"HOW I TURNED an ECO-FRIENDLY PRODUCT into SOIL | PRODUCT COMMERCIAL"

Hello guys, it's awesome to see you again. In today's video, I played a little bit with stop motion because I wanted to show the product transform into some soil and then a plant growing from it. This was developed because my client asked me to focus on product packaging as it's made from renewable raw materials. So as always, I made a huge mess, but I have to say I'm pretty happy with the final result, so let's jump into the behind the scenes.
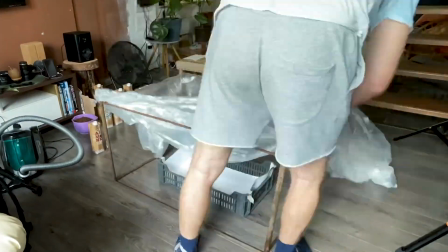[0:53]
So first I started building a milk bath because I wanted to sink the product into it and then drop it to create a splash.
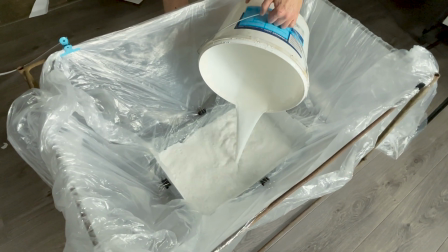[1:01]
After I built the bath, I fill it up with white painting to get a milky look. The next step was setting up the frame and focus for the product.
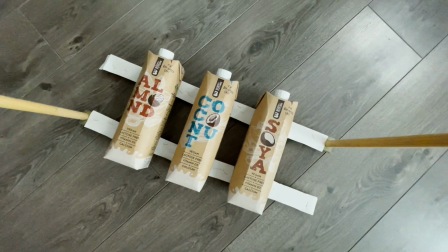[1:09]
Then I removed all the bubbles before the action. Earlier I made a stand so I could sink the boxes into the milk.
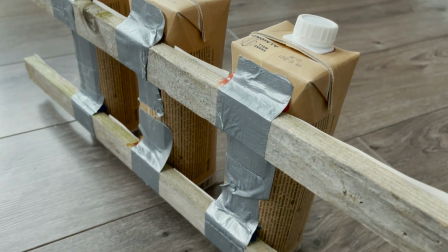[1:17]
I simply attached the boxes to the stand using gaff tape and hot glue.
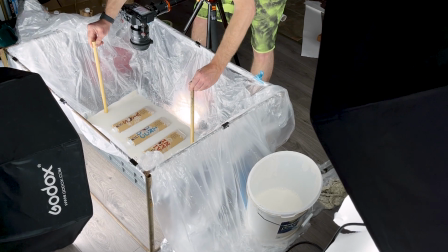[1:22]
Now I could start the action and sink the boxes into the milk. And this is what I have got.
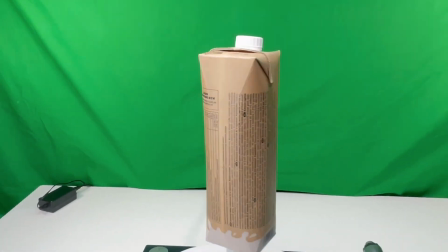[1:30]
For the second shot, I captured all the boxes on a green screen.
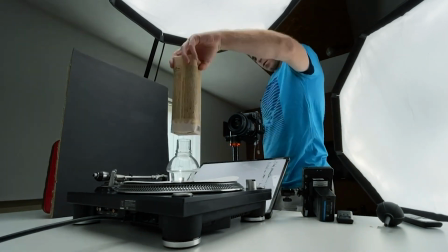[1:34]
As always, I captured all the boxes in full 360 rotation. Then I key out the background and mask out the stand.
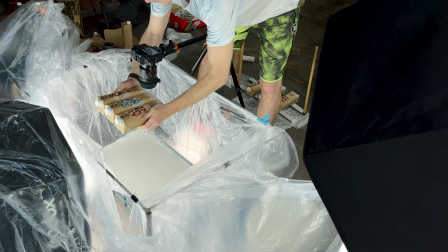[1:43]
For the third shot, I just drop all the boxes into the milk.
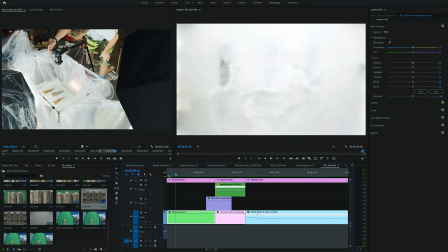[1:50]
Then I composed all the three shots into one opening shot.
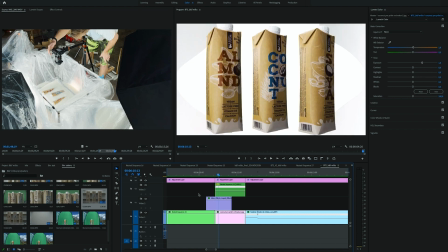[1:54]
To make a first cut between two clips less visible, I added a liquid animation transition.
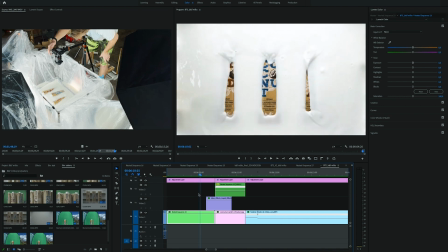[2:01]
And this is the final result of three images blended into one shot.
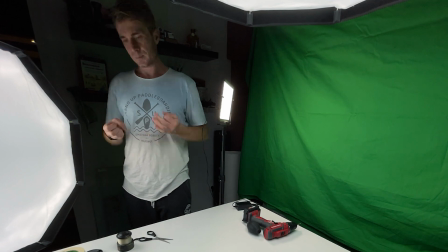[2:09]
For the next shot, I captured all the ingredients on a green screen. I decided to try to hang the coconut on the fishing line.
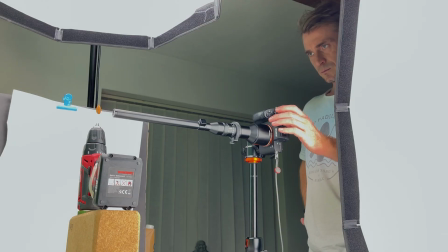[2:16]
For the small ingredients, I used my Laowa 24mm Pro lens, so I was able to get a macro shot with nice details.
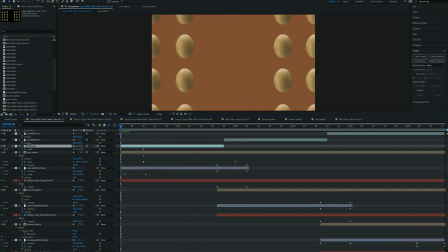[2:25]
After, I bring everything to After Effects and bring it to life by adding a background with some graphics elements from the product label.
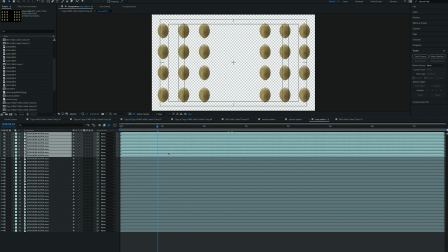[2:33]
Then creating a nice pattern from the ingredients and placing the product to the center of the frame.
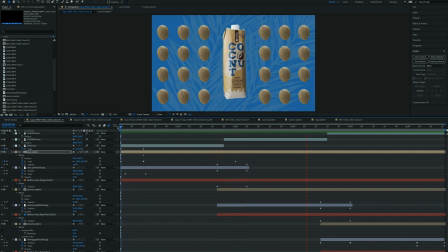[2:39]
Finally, I added movement to the background to create a nice transition. And this is what I have got.
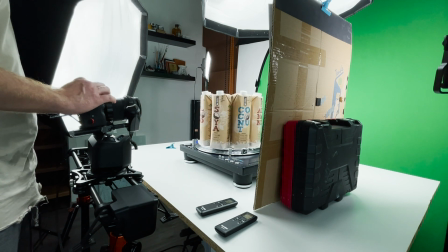[2:48]
For the next shot, I placed all the boxes onto my turntable. Turn it on and capture the rotating boxes on a green screen.
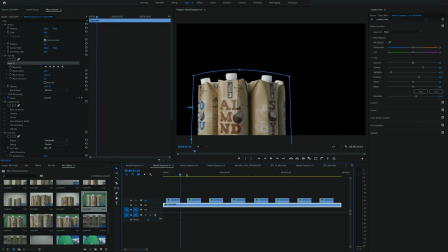[2:57]
Then remove the background and place it where I want it to be. Edit some effects and graphics elements, and this is the result.
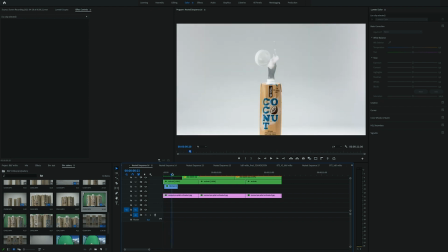[3:06]
This shot, like the opening shot, was made from three shots. The background is a still image with a simple movement from down to up.
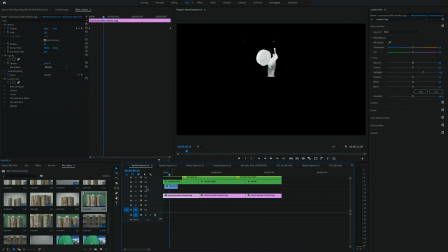[3:14]
Then the milk splash and the cap, which flies off, was captured separately.
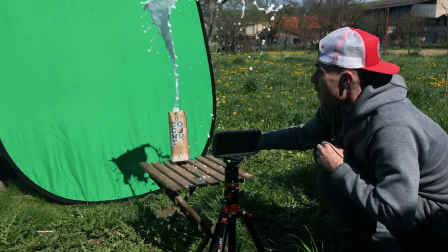[3:21]
So I captured the milk splash outside to avoid making a mess inside.
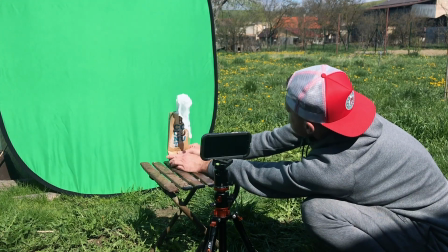[3:25]
On a shot like this, if it's possible, take more tries, so later you have more options to choose from in post-production.
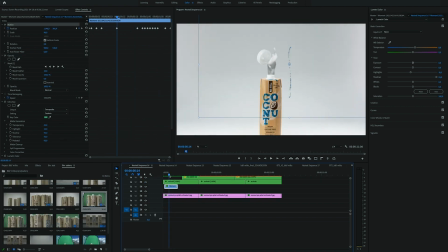[3:33]
Then I key out the background, mask out the box and position it to match with the movement of the background.
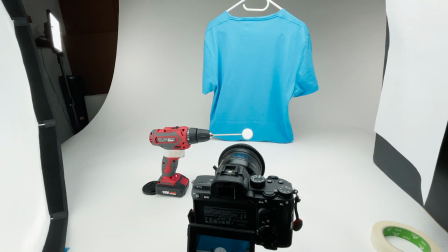[3:40]
Next up was shooting the cap on a blue screen.
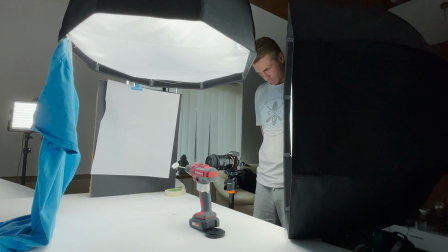[3:43]
So as you can see, I use my blue t-shirt, so if you don't have a green or blue screen, use your t-shirt or something similar.
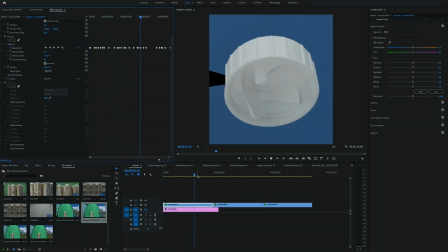[3:50]
Again, as always, I key out the background and mask out the holding stick. And this is what I have got.
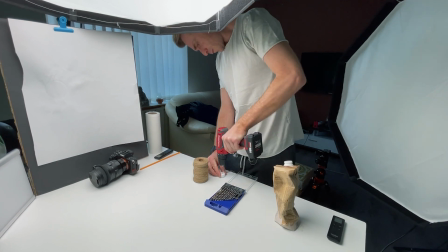[3:59]
One of the main requests from my client was to focus on the packaging and show that it's very ecologically friendly.
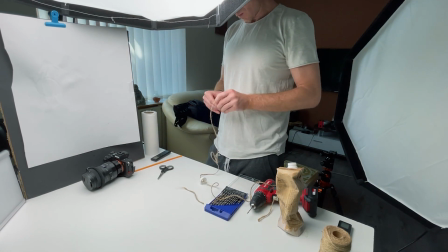[4:06]
So I got an idea to make a stop-motion animation where the box is transformed into some soil from which a new plant grows.
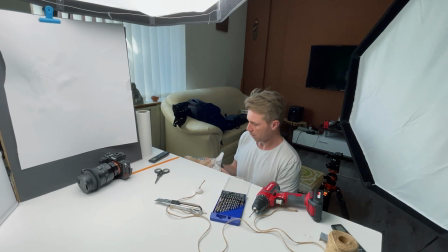[4:15]
So I drill a hole to the cap and cut off the bottom part of the box.
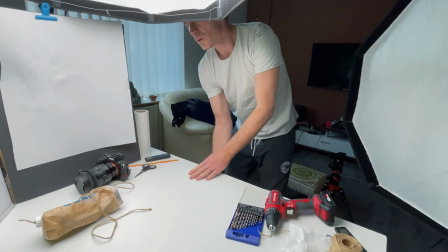[4:19]
Attached a rope to the cap and then put it through the box.
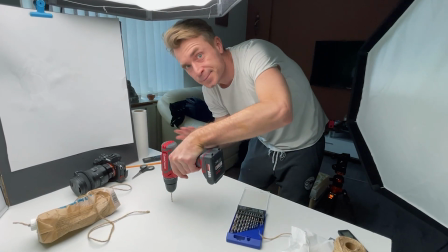[4:23]
Then I must drill a small hole into my table so I could put the rope through my table too.